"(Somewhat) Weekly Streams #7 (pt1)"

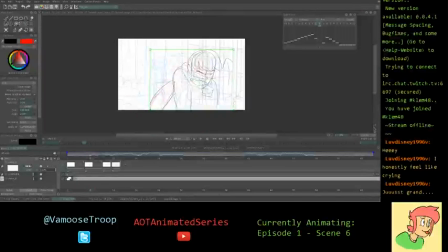[12:26]
Just because Chris is going to be in the background. And I definitely want it to be very clear as far as so you can actually see Chris so that Will isn't covering him up. So I'm gonna move Will over here and apply it to all the frames. There we go.
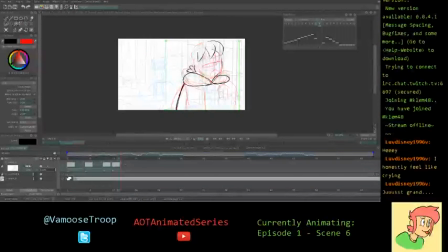[12:47]
And see how that looks. That is not what I wanted. There we go. Okay. There we go. So here's Will. I usually color his layers red. Because most of the characters and amongst other things I kind of have associated with colors, and so I'll usually just,
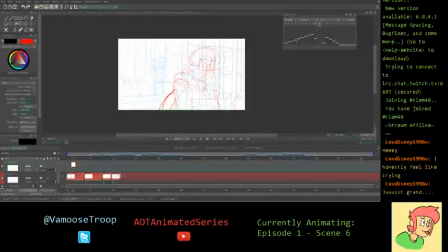[13:07]
what I'm trying to say, do color their layers in that color so that it's just very easy to tell, oh, this is Will, this is Chris, this is whoever, whatever. So it just makes it a lot easier. So there's Will, and now I'm gonna do Chris, who is pink because of pink hair, obviously.
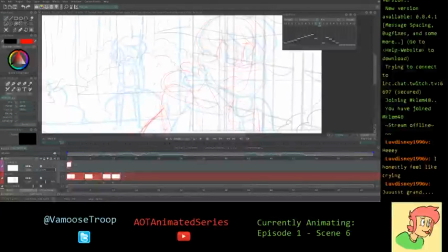[13:27]
So let's see, and I'm actually going to hide Will so I can see Chris a bit better.
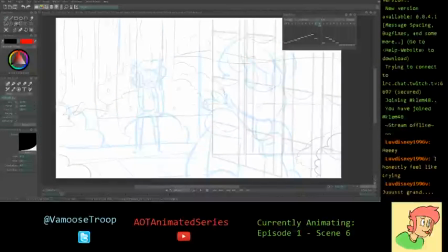[13:36]
So he's coming out from behind the fence. So here's like the, it probably is a little bit hard to see, but here's the corner of the fence. Here's like the board or the background and stuff like that. So it's kind of like that. So he's going to be running just out of it.
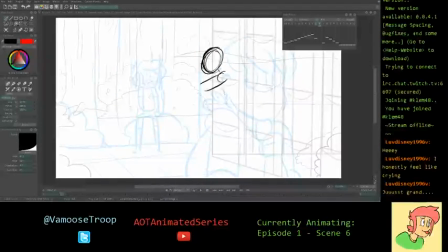[13:54]
So let's, and Chris runs kind of interesting, I think, because, let's see.
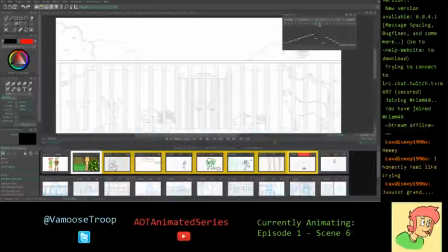[14:00]
I actually do have the clip with him running. So, and it has a panning background. It looks fuzzy.
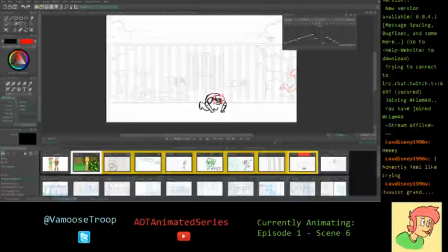[14:07]
The background looks fuzzy right now. Because I forgot to take off the motion blur on the last clip, on the last frame of it. So, that'll be fixed in the actual animation. So, this is kind of, this actually is probably one of my favorite clips, of the entire thing so far.
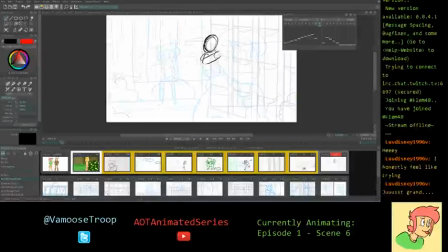[14:25]
So, there's Will, there's Chris. Chris is a little bit, clumsy when he's running, but it's great because it's Chris.
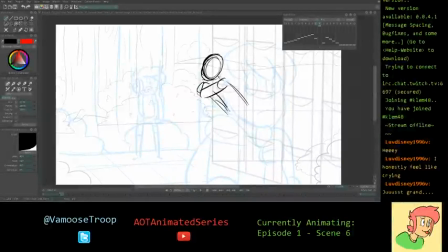[14:33]
So, he's gonna, here's his body and stuff like that. Here's his leg. I know, I just think that running is just really, really fun to animate. It's, yeah.
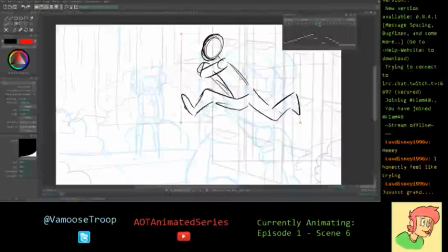[14:46]
So, I mean, a lot of times when I'm doodling, I will actually just doodle, like, run poses and stuff like that because it's just really fun to do. They just have a lot of energy, I think. And, yeah, just super, super fun. So his hair is going to be flying in the wind all majestically and stuff.
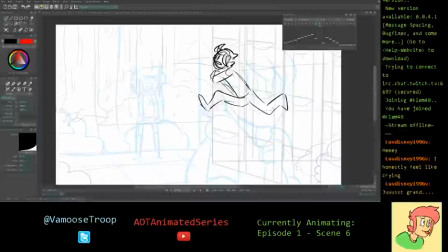[15:03]
So he's very unhappy because he's running after Will. That is not what I wanted.
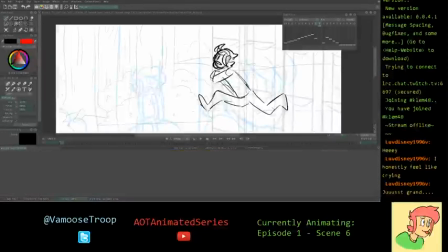[15:10]
Okay. There we go. So there's that.
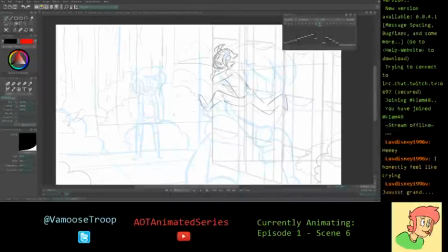[15:17]
And then, actually, I probably should have started with the contact point. Especially with any type of walk or run, it's very, very, very helpful to keep in mind your contact point. And what I mean by that is, like,
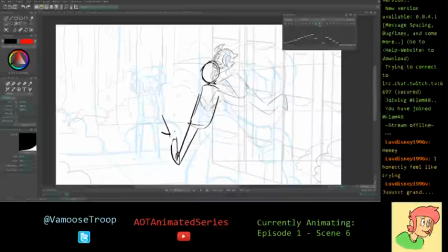[15:32]
where the leg, so this one in this case, hits the ground to keep it, well, literally grounded. So that it doesn't just kind of look like that the character is just floating or
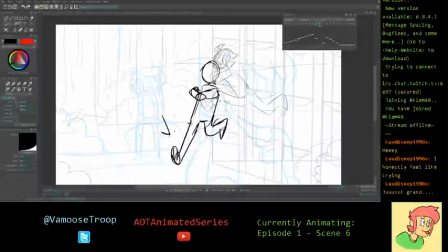[15:47]
just, it gives it some gravity to it. Because, well, we're affected by gravity, and so you gotta keep that in mind. Unless it's an animation that takes place in space or some kind of fantasy universe, and it doesn't have gravity.
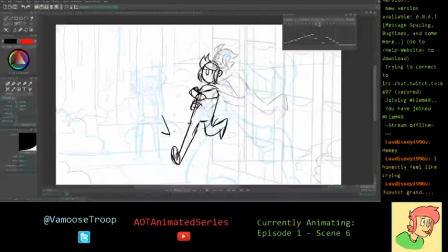[16:03]
And that's cool too, and then you can portray that. But at least for amongst other things, it takes place on Earth, so gravity. Gravity is a thing. Let's see. I think I might make that a little bit smaller. I kind of like how,
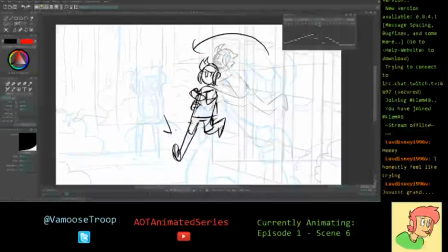[16:21]
he does turn just a bit, so he's kind of like he's facing exactly this way in this one, and then he kind of turns around to like a three-quarters view right here.
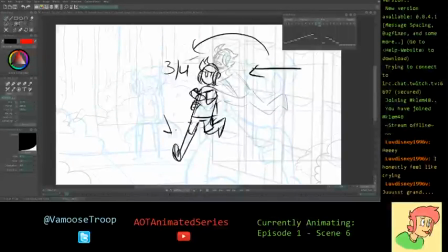[16:36]
So there we go.
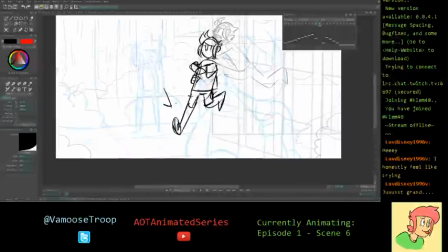[16:40]
So he's gonna go, excuse me, like that, and then let's see.
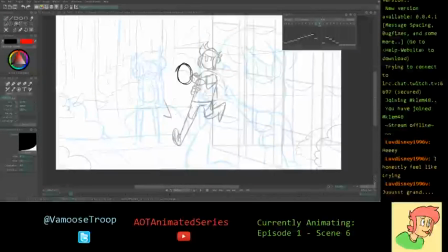[16:49]
Gonna duck his head down as well. I might do a few different takes of this run, because keeping in mind that in the previous clip, he does trip. So he could be a little bit tired from that.
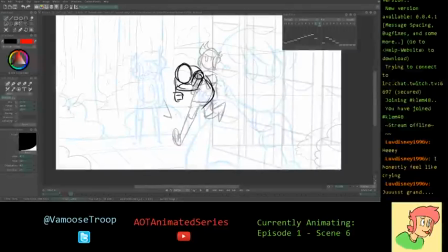[17:06]
And a lot of times when I am doing runs, I will do multiple takes of it just to kind of see, okay, here's one way I can do it, here's another way I can do it. And I think it's really helpful because then you can see that, and because a lot of times the first take is not going to be the best one.
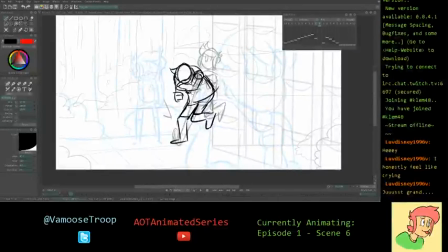[17:24]
So sometimes it is, and then I just kind of move on, but then not always. I think there we go. I'm sure it's going to come out just a little bit. So he's going to run forward like that. All right.
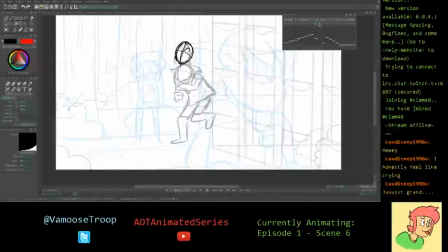[17:46]
And then his head is going to come up, I think, fairly quickly, because he's going to go look after Will, like, seriously, man? Like, seriously? So the hair is going to be down, because his head is going up like that.
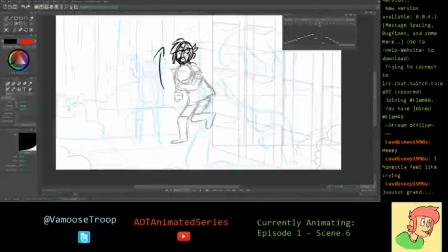[18:03]
And then, I've been doing a lot of animation study, actually, based on a lot of Disney movies, because, mainly the older ones. I really, really like the animation in the older ones, so I've been doing studies on them. And something that I've noticed a lot is that they have kind of a leading part.
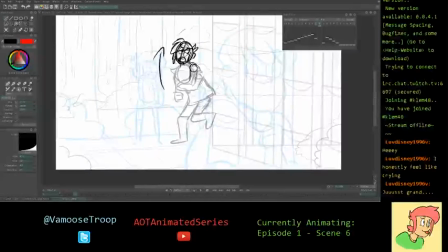[18:22]
So I guess in this case, so the head is kind of what leads the whole body movement. But like in Cinderella, there was a clip from Cinderella where it was more like her arm leading the movement or her foot leading the movement. And so just keeping that stuff in mind as I'm doing this. So,
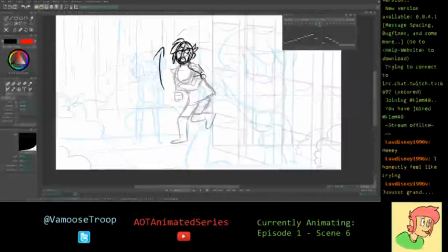[18:41]
see, I might actually move the arm like that. There's the fist. Just to give it a bit more power.
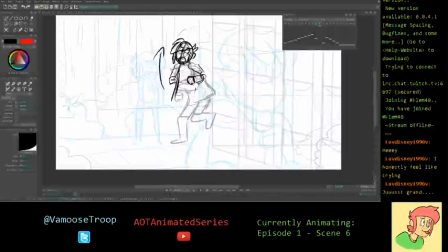[18:55]
And, let's see. I'm not entirely sure what I want to do with this clip. Or this clip. This frame. So I'm just going to kind of try a few things and see how it goes.
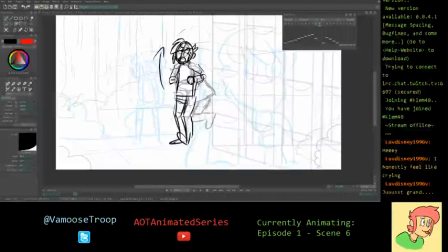[19:09]
Because I could have him bring this leg forward, so that he eventually sets the foot down like this. Or, let's see. So that's one way I could do it.
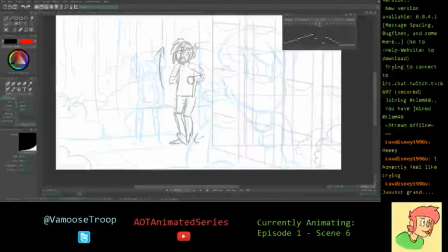[19:27]
So then, here, and then the foot comes down, he fully looks at Will, so his body turns like this. This leg comes out a bit more like that.
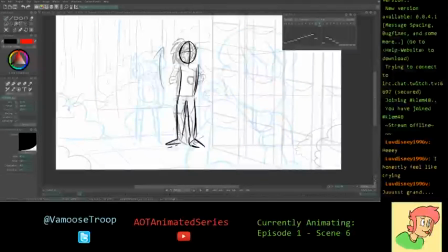[19:41]
Which doesn't, I don't know, I'm not quite convinced on it. It comes out like this. His fists up because he's very angry. He's a very angry, like, pink-haired child, adult man, whatever he is.
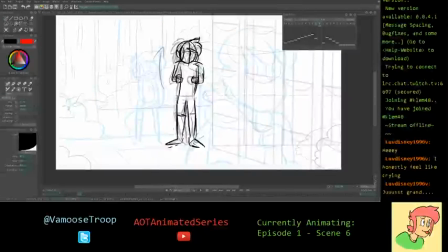[19:59]
He is, like, 20, so I guess technically adult. There's the body like that. So that is one way I could do it.
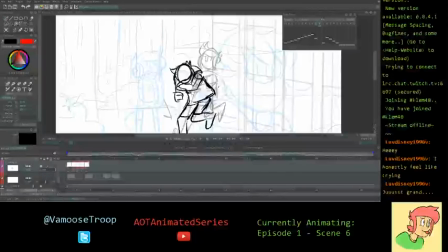[20:12]
I'm tempted to try a different way, so I'm just gonna call this like one. So attempt number one is what this looks like. So this one has a bit more energy to it.
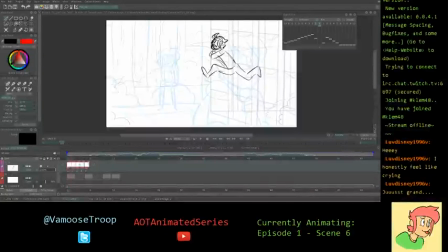[20:25]
Especially with this very high jump in the beginning. And then he comes forward like that. Another way I could do it, because like I said, he does trip in the previous clip, is to make it a little bit slower.